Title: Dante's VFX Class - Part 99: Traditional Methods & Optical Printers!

In this progression of the Firebird creature from the Firebird segment of Fantasia 2000,
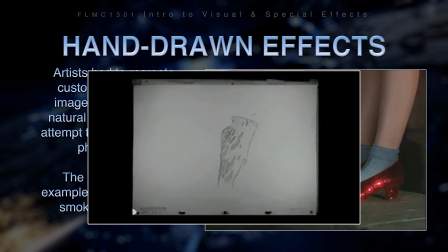509s
the first part of the animation that you're seeing is a base lava level, or the main level of lava for the creature. This was animated by Ted Kiersey, who was our supervising effects animator on the piece. Once we had that action down, we wanted to add this plume of thick smoke around the Firebird,
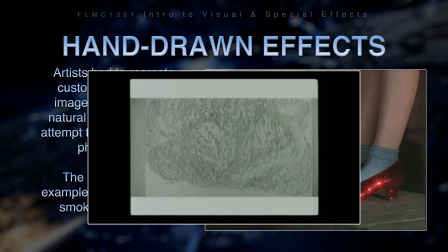531s
and that was added after the main animation was completed, so that the smoke could react to the Firebird creature as it's coming up out of the volcano and sort of being born,
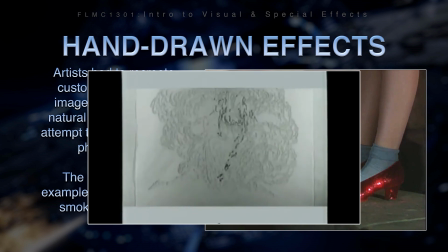546s
if you will. Once we had the creature and the smoke, we then started building on that and adding additional layers that were helping to define the character and also make this scene very menacing, very dangerous.
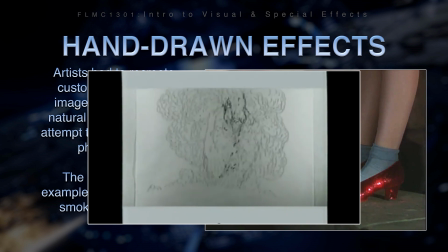561s
So you'll see that the fire was then added on. You can see the fire on the top of the wings and the top of this creature. And then once that was in, we added in some exploding lava coming up out of the volcano. So it accented the creature as it opened its wings up.
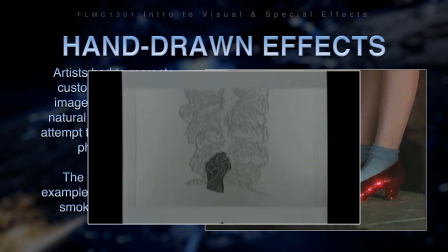580s
You see these explosions of lava coming up from below. And then, of course, we added the crust level.
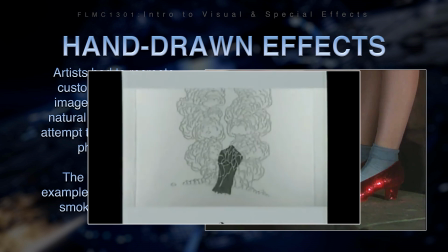586s
And I think the crust level is really an element that helps define the lava, but also is a very integral part of defining the lava creature itself. It really helps to bring this all together. And then once the crust was in place, we pretty much had all of our elements there, and those were all scanned into our CAP system,
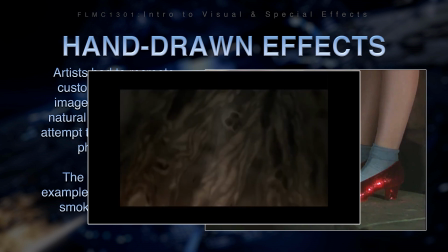610s
and we were able to add the color as well as manipulate some of those pieces of art by softening them.
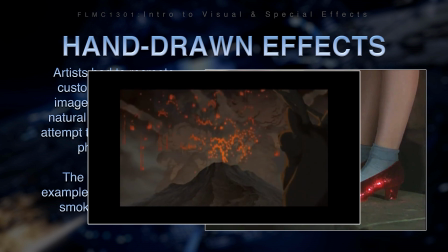619s
For instance, on the smoke, we diffused that a little bit, made it feel more like smoke.
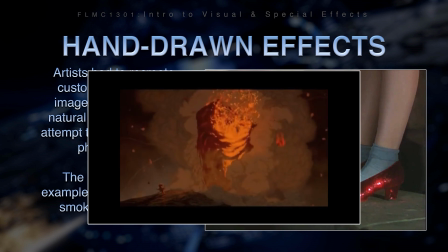623s
You can see in this final color version of the scene that all this hard work paid off.
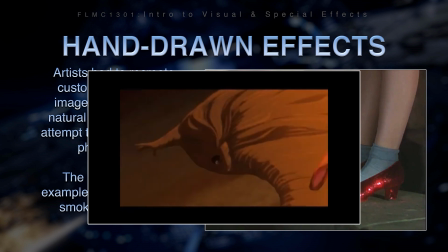630s
It's a spectacular, ominous scene that countless number of artists worked on.
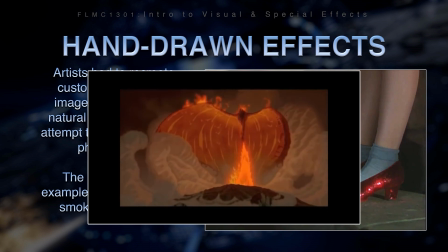638s
One of the interesting things with this particular scene, once we got it into color, one of the digital artists who was working on Dinosaur at the time happened to see that particular scene, and our supervising effects animator, Ted Kiersey, happened to be there, and they got into a conversation, and she claimed that the Firebird was done as CG, or computer-generated animation. And Ted, who actually animated the piece by hand, proceeded to tell her, no, that was done traditionally. And we had a good laugh about it, because we felt that we were really hitting our stride in blending 2D and 3D animation together, to where our colleagues were getting confused as to what was done traditionally and what had been done digitally. And I think we were very proud of that.
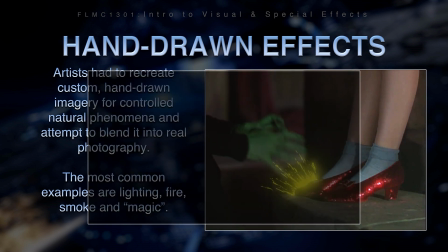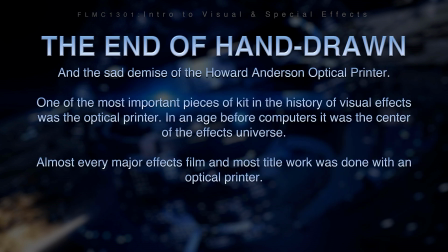699s
But eventually, the end of this hand-drawn animation comes to a close. And, thankfully so, in my opinion, because it never was fully integrated successfully. And the sad demise of what's called the Howard Anderson optical printer. The heck is the Howard Anderson optical printer?
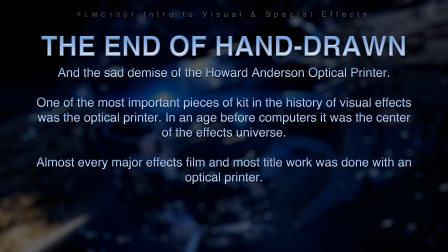718s
Well, it actually is one of the most important pieces of kit in the history of visual effects. The optical printer. In an age before computers, it was the center of the visual effects universe.
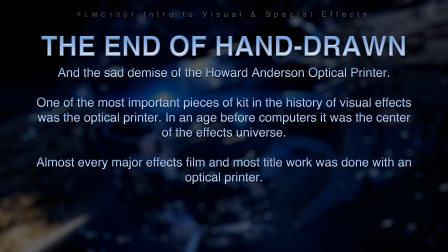732s
It was how they got everything done. Almost every major effects film and most title work was done with an optical printer.
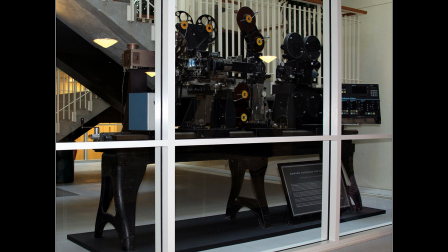742s
And here it is right here. As you can see, it's behind glass, and it's like a museum piece, right?